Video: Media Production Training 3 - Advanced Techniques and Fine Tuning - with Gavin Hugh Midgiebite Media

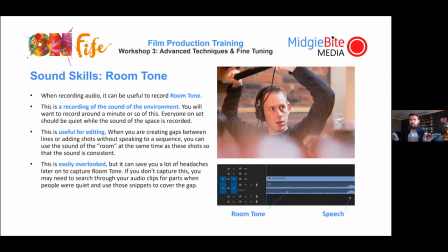So you want everyone to be quiet for a second, just while you record nothing but the sound of the room. everyone uh you know can as we said last time hear things um that we filter out but the camera won't um no everyone doesn't hear things because we feel like but the camera
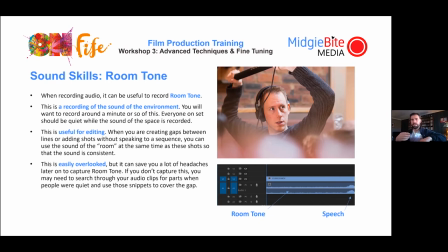hears everything um so what you want to do is make sure that you have that noise and it's useful for editing because if you have to create a gap in speech and insert a cutaway or if you want to create a little sequence um in an environment um you know but you don't
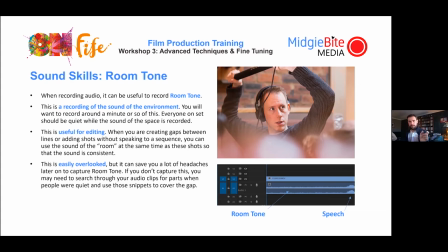have people talking during that so suddenly you've got people talking sound of the room then just shot shot shot i didn't know a bit um suddenly it was just totally dead quiet because there's no sound of the room to go with it so you want to record the sound of the room so you can match that up and it's easily overlooked a lot people forget to do this but it might save you a lot of headaches um particularly if there's like a really
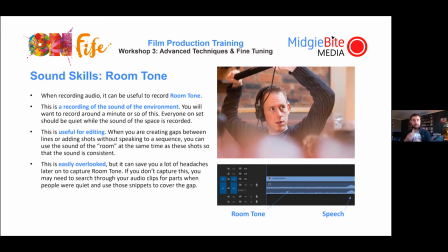irritating background noise in between somebody's speech and you're like ah i wish that noise wasn't there say for example um you know someone's talking they pause to take a breath and then someone drops a chair or something in the background and then they then carry on the speech. You could then just use that clip.
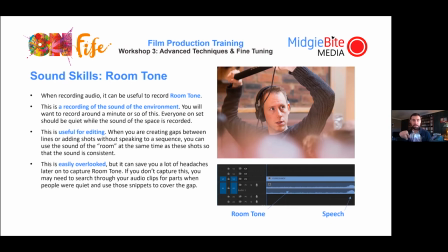You just delete the part where the annoying sound of the chair drops between when the person speaking, stick in the room tone and it's smooth and consistent. A lot of people forget to do this and if you forget to do it, you may have to spend ages going through your sound clips just looking for a bit where someone doesn't say anything and that can take ages and you might not have it.
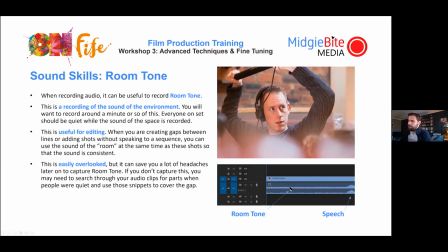You can see here visually demonstrated room tone on the bottom which is just sort of like really kind of like background noise here and then when someone's speaking obviously it's a much higher level so you can see the difference right there.
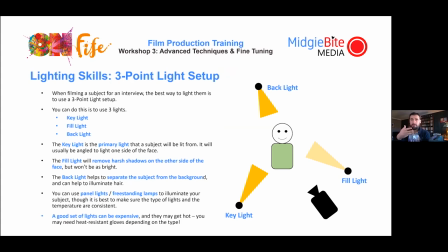Okay three point white setup now this is really important if you want your shots to start working professional so when you're filming somebody like a subject for an interview in particular the best way to white them is a three point white setup and you do this with three lights so your first white
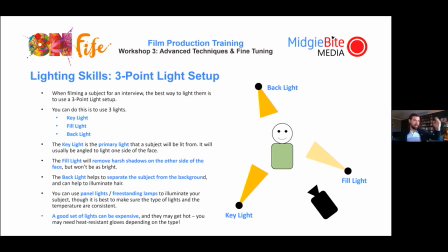is your key white and that's the one so if we're looking at this for example in this room if you can see my camera and the uh the white from the window has hit me here that would be my key white okay that's right most of the white has hit me here now
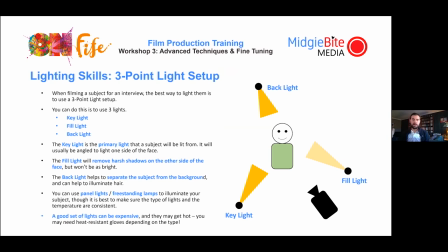a fill light is coming say it was coming from this side i don't actually have actually do have a fill light i've got a wee lamp on so a fill light um basically hits you from here on the other side and it takes off most of the harsh shadows um so basically if i can show you
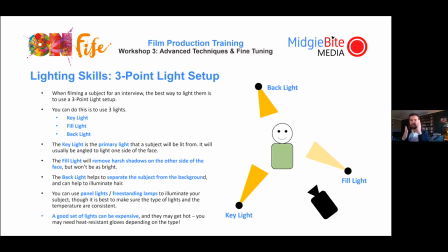maybe it doesn't make that much of a difference but if i do that basically it takes off some of the harsh shadows that are being put on my face so say this white was creating a really harsh shadow off my nose or over my eye then this white would come inside it's not as strong but it balances it out and
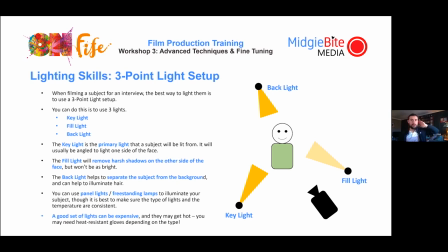takes off some of the harsh um shadows now you would use another one from behind and that creates a separation from the background because i don't have a backlight but if i did um it would mean that my outline would stand out more from the environment behind me because it'd be more of a light source
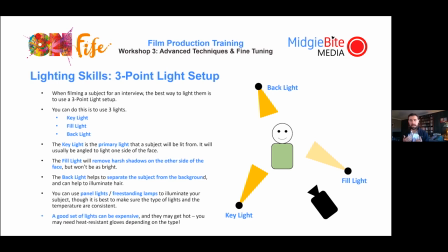so this allows somebody to stand out much more effectively from their environment and basically just is a much more professional way of lighting someone you would use your three lights key light from the front fill light just never come from the side well i say from the front but you want to angle it so you get a nice sort of shape on the face and then the back lights the person stands out from the
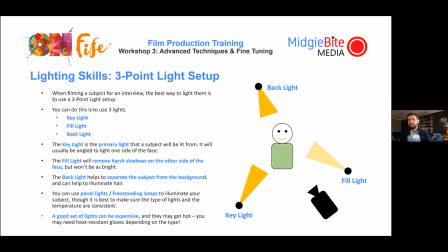environment you use panel lights for free standing lamps but again good whites can be expensive um so yeah that's an example of
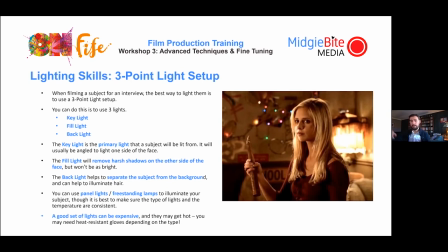uh of a shot from buffy which uses a good three point white setup you can see how um obviously uh the the white here there's multiple sources um and the really good thing here is that it eliminates her hair on one side which um helps it just stand out from the background exactly what i'm talking about the back white that's on her um
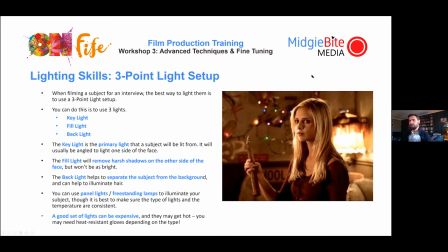uh on her hair um helps to separate around her um around her head so it stands out much better So again, this is a really effective way to light your subject. And also, a lot of the harsh shadows that would be on her face have been removed because there's obviously a fill white coming in from one side.
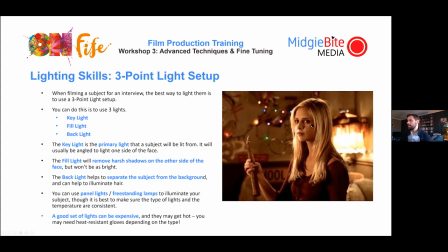So not enough to get rid of the all kind of dramatic white effect, but enough to kind of take off the harsh shadows over the eye that would be cast from this white source.